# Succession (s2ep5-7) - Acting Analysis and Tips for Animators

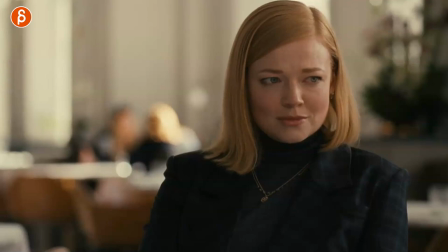She's shocked, she's nervous, she's really thinking about this. here all of this especially that part here so great and that to me is just a really cool challenge
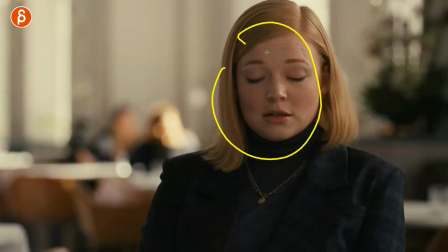as an animator to really portray the thought process the you know the processing of information and the reaction of it i know that to me
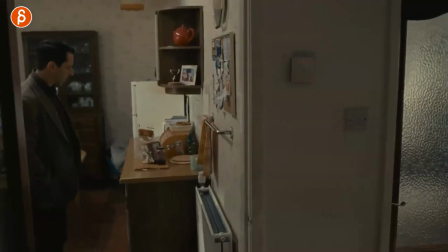is just really really cool totally switching gear this is more about posing and composition again this might be tricky you don't want to have that much handheld and
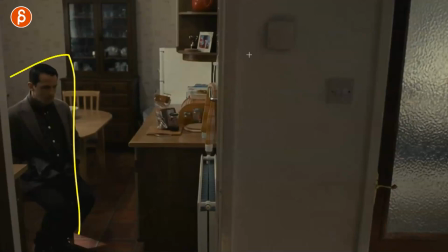maybe the character you know this far off in this case he's really really small with this overbearing fate here they're talking over there it's very
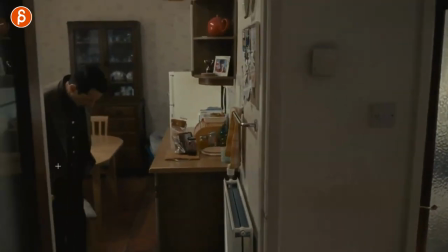deliberate in terms of composition but to me it's more this thing of he has his hands in his pockets and just the way he sits down knees
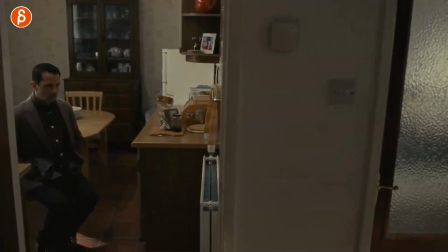together hands together he just he just seems very very weak and it's not a very powerful character in general he isn't really and that's just something for you to think about whenever you do anything in terms of animation this is more a broader point in terms of posing if he would sit down like
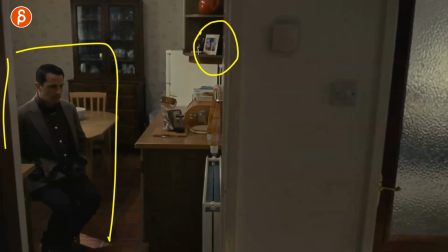this and again i want to spoil what's going on it's a very heavy significance of this character in relationship with this character but imagine he would sit down and have his legs crossed and he would be leaning and maybe even bored and kind of maybe playing around with some toy or something and look at his phone or something
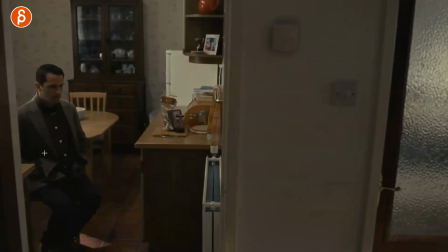completely different relationship to this subject again i don't want to spoil this versus what we have here so as always what is the headspace of your character what is their emotion what's the attitude what's the personality and within the context of your shot is it within other characters So is it something where
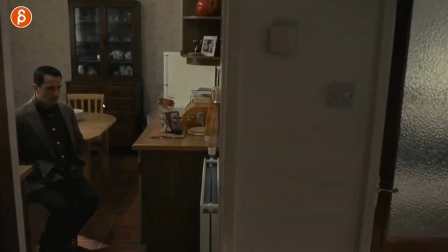there's like a certain dynamic between two characters we see on screen? Is it between a character and a prop? And again, this could be a character as a prop in a way. But just think about what is the relationship of this character within the space that you're framing in your animation?
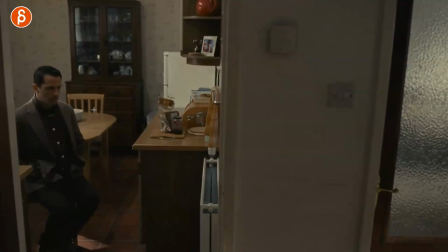And that space could be occupied by props, like I said, a character. And then think about how that's going to influence the character and how you're going to pose that character. Because that's all we get as an audience. We're reading into the face, but here the face is small. So now you want to showcase the body language, the body posture, and his emotions through, you know, the body language, as I said.
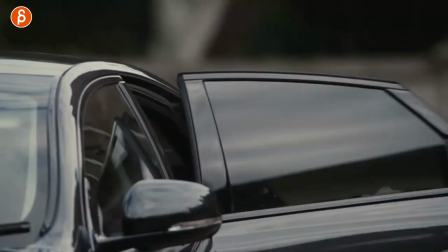And then this one is about posing as well in a way, but it's more about character attitude and contrast. So you see this looks like an expensive car.
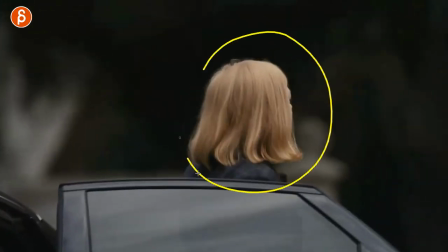So you would think of, hmm, the character's coming out. Even if you don't know any of these, you think, oh, maybe they're dressed in a certain way.
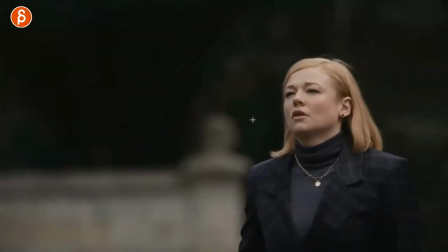Okay, that seems fairly elegant. Maybe the way they walk is a specific way of, okay, maybe that is their typical way of maybe a rich person walking,
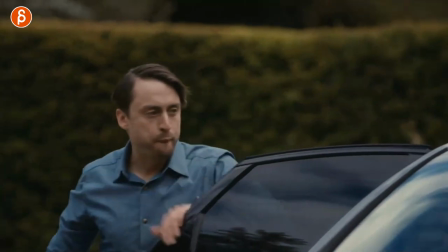whatever it is, right? but then you have him and then he does this and
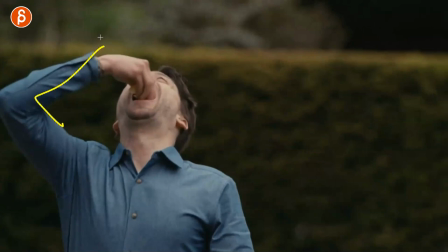it's not even the hand here so that the food can drop in his mouth no it's
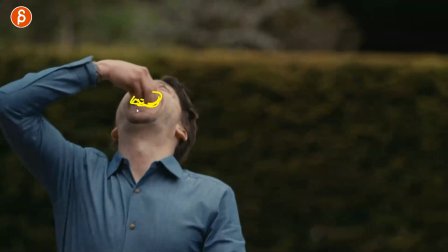he's the fingers are touching obviously the food but also the mouth so there could be all kind of stuff and saliva on it and
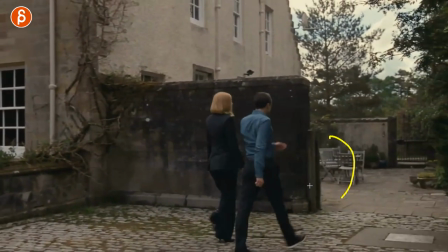then as the character continues you don't see this afterwards but they meet another person so the context could also be that wow this is in a way really gross
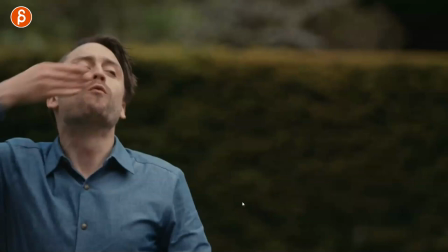he doesn't have a napkin and maybe the next shot is him shaking hands with another character so to me it's interesting in terms of a it's an unexpected thing of this
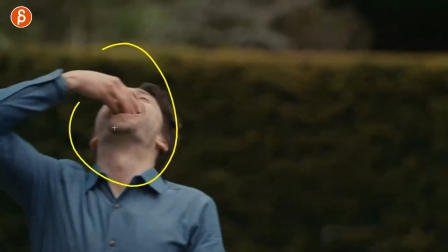is not really how people eat in public that tells us something about the character and then the contrast of your expectations of
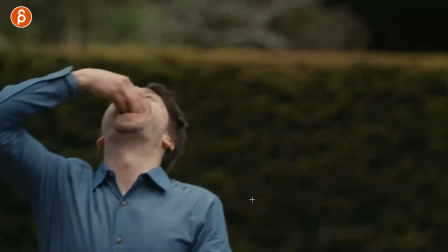whoever is in this car and how they would behave is completely the opposite when you see this that is like this and again this also goes into props right
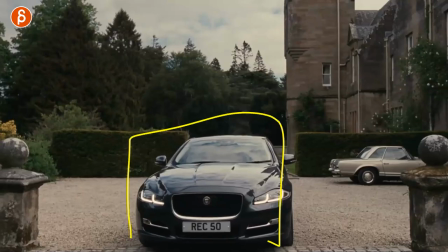this is a prop let's go back here that sets a certain expectation so you can go against that with contrast which is this the
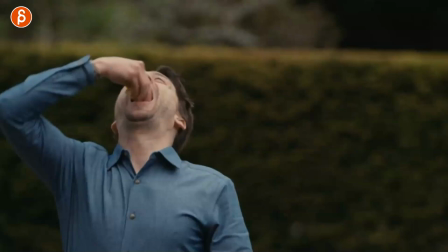prop is food so again you use that to tell us more about the character and then at the end you can also just have the character movement right just the way he
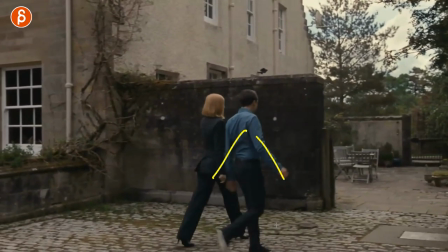walks he's very relaxed lots of swinging in his arms so for me again it's this and i keep harping about props if not that many are watching this series but for those who are watching you know i talk so much about props and sets and how characters are reacting to props and sets or how they're interacting with them and so on and to me it's not just because well i just want to use a prop because i don't know what to do with my hands or i need to i don't want to animate you know dangling arms or something it's not just there as a crutch where well i have three hands let me just add an object in there for them to to handle that's not the point my point is always whatever is in that scene it could be a prop you can hold a prop as in like fractions in terms of a set or something or like the car for instance all of that to me is the opportunity to expand the character beyond just the physical body